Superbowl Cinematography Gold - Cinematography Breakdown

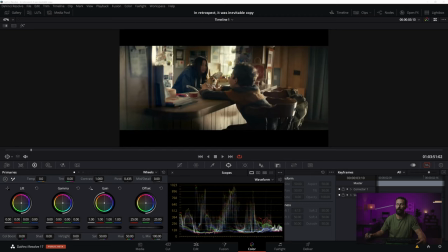And this is also like a fast setup, because as soon as you light the room up, really, you can shoot any direction in here with a few minor tweaks, which we'll talk about.
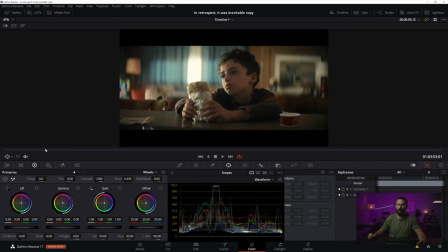And the minor tweaks come from, as we come to him, I mean, again, beautiful-looking shot, you can see just a hint of an eye light in there.
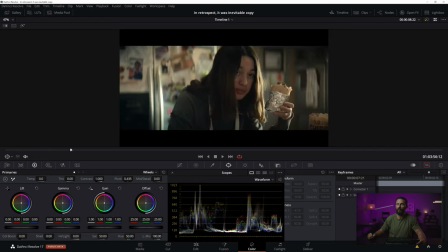We come around to the sister. Where is the sister shot? Boom. Yes, eye light. Yes, please. Little tiny edge down here, extremely out of focus in the background. Little layer just there in the corner of the image. But man, just using all those elements.
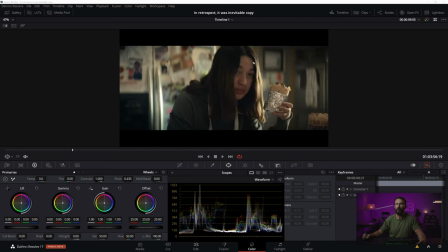And the hard part is, now, if you were going to go out and you were going to do this, is it going to look this balanced? No. No. Why? Because this is really hard. This is the part that is the hard bit, is knowing, okay, let's place all these things exactly where we know where to put them.
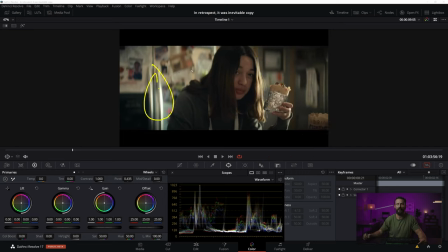Well, we've talked about that before. You know all of the tricks. I know all the tricks. But it's the balance that really sets it apart. It's like, how do you get great results? Well, you just practice on honing your eye and being able to recognize what feels good, what feels real to what is actually going to look and feel real.
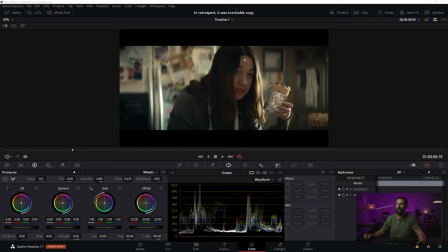This is great because you got those little tiny highlights there. We're not too hot, right? If you remember back to the video where we looked at the Tom Brady commercial, where the skin was so elevated, there was so much level, and the whole exposure was all played up in this part of the scene.
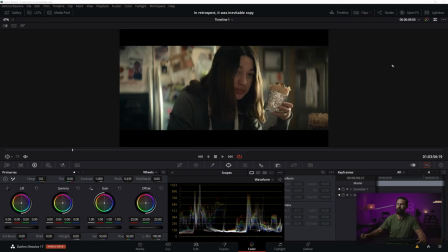If you contrast that to this commercial, if I could get the pen the right size, look at how much, I mean, it's all played way, way down.
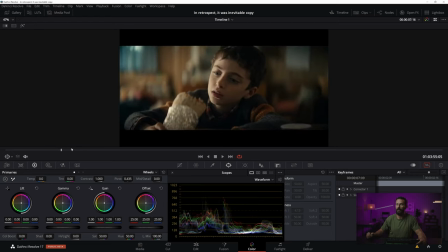We go back to a little boy's angle, right? Way down, way down. We don't want anything competing with this part of his face, you know? That is the hot spot there.
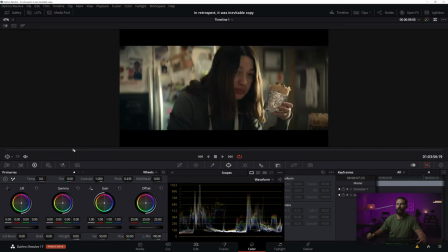That is where we want people to look. And again, it's all about choosing where you sit inside of this location.
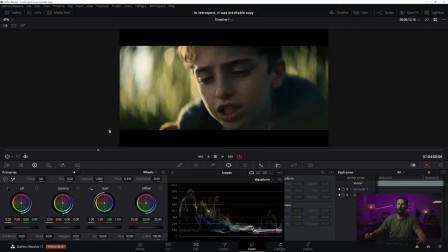Same thing here. This is the sun wrap. If anyone has any questions, and this is how you get it, right? You put a diopter on the camera. You put a 4x highlight over here. The sun comes crashing through here. you wrap around with like a little bit of poly which gets you this look right here
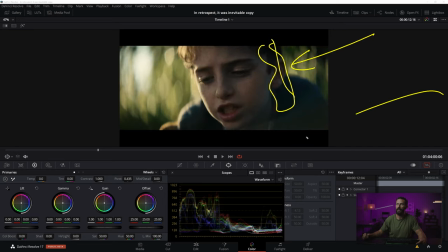and then you can chase it here with some little blue light there you can neg on this side to go even darker you can do lots of things but this is
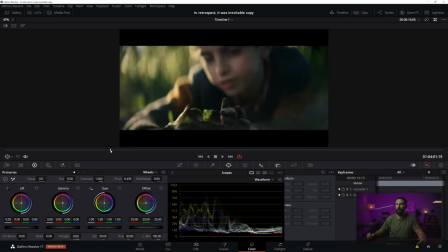the orientation that you have to have in order to be able to do the sun wrap and then i think we come back here eventually don't we
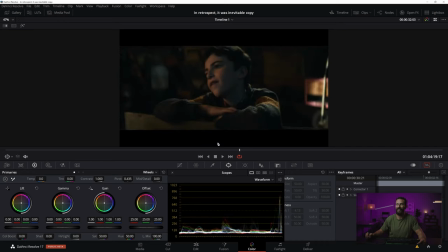oh this one another good one all right like we're in the barn we're in the barn we've got all of our levels with the door sort of closed all right we're lighting it up we got backlight which pulls him from the background. We got a nice warm interior light which is going to be overtaken by the daylight that adds our little tiny cheek here, our two eye lights,
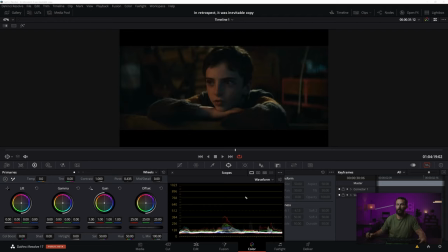just a good-looking, very well-balanced image. It doesn't feel even the blacks. There's a little bit of something to them. They're not completely black. You can see everything inside of that frame, but then once we add in the daylight, still it's in the perfect spot.
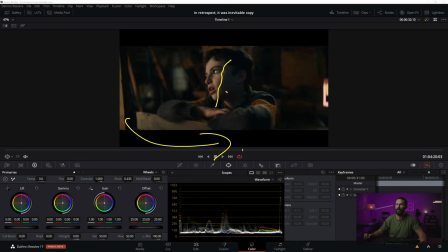He's sitting in the perfect spot and the camera comes around so we get that nice fall off and that nice shadow, but we're not losing any of the backlight or anything like that.
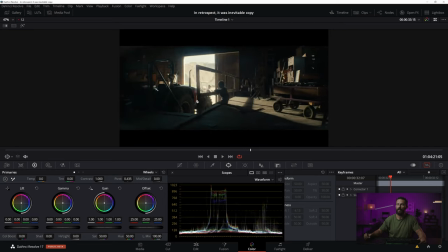That is just a good-looking shot. And then we cut to expose for out here. So again, we're not clipping. We're looking directly into harsh sun from a giant dark barn, but yet nowhere near clipping. Other good thing in here is just look at all the little extra elements that run along the frame.
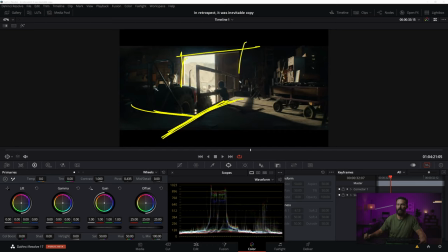And again, this is like the, you get the intersection here. You're just looking for lines that create interesting intersections that allow you to create more depth, right? Because you have the depth going this way of whatever this is, the little balustrade. But then you have the same thing down here, just repeated with the light.
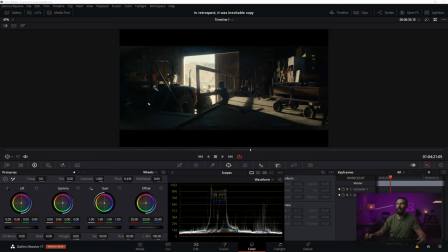Like there's so many areas where it converges and there's so many opportunities for depth that that is where, when I say the richness or the nuance, this is what I'm talking about. Like having all of those things inside of the frame, if you look at a single still image, you see them.
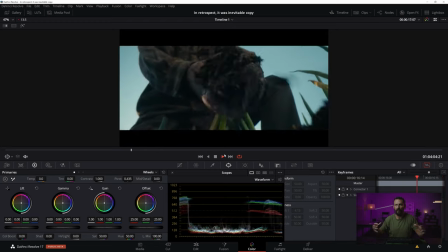But if you just watch this through, it just feels very well put together because you're constantly having those elements inside of these frames. So that is our look at what I thought was the best looking commercial, right? You probably know the cinematographer. Definitely. If you listen to the podcast, you will know who this is. We could do every one of their commercials because it all looks this good. And it's certainly not an accident. So that is our look this week. Many thanks for checking it out. If you want to see this done, but to feature films, be sure to check out the Patreon group. It is in the link below.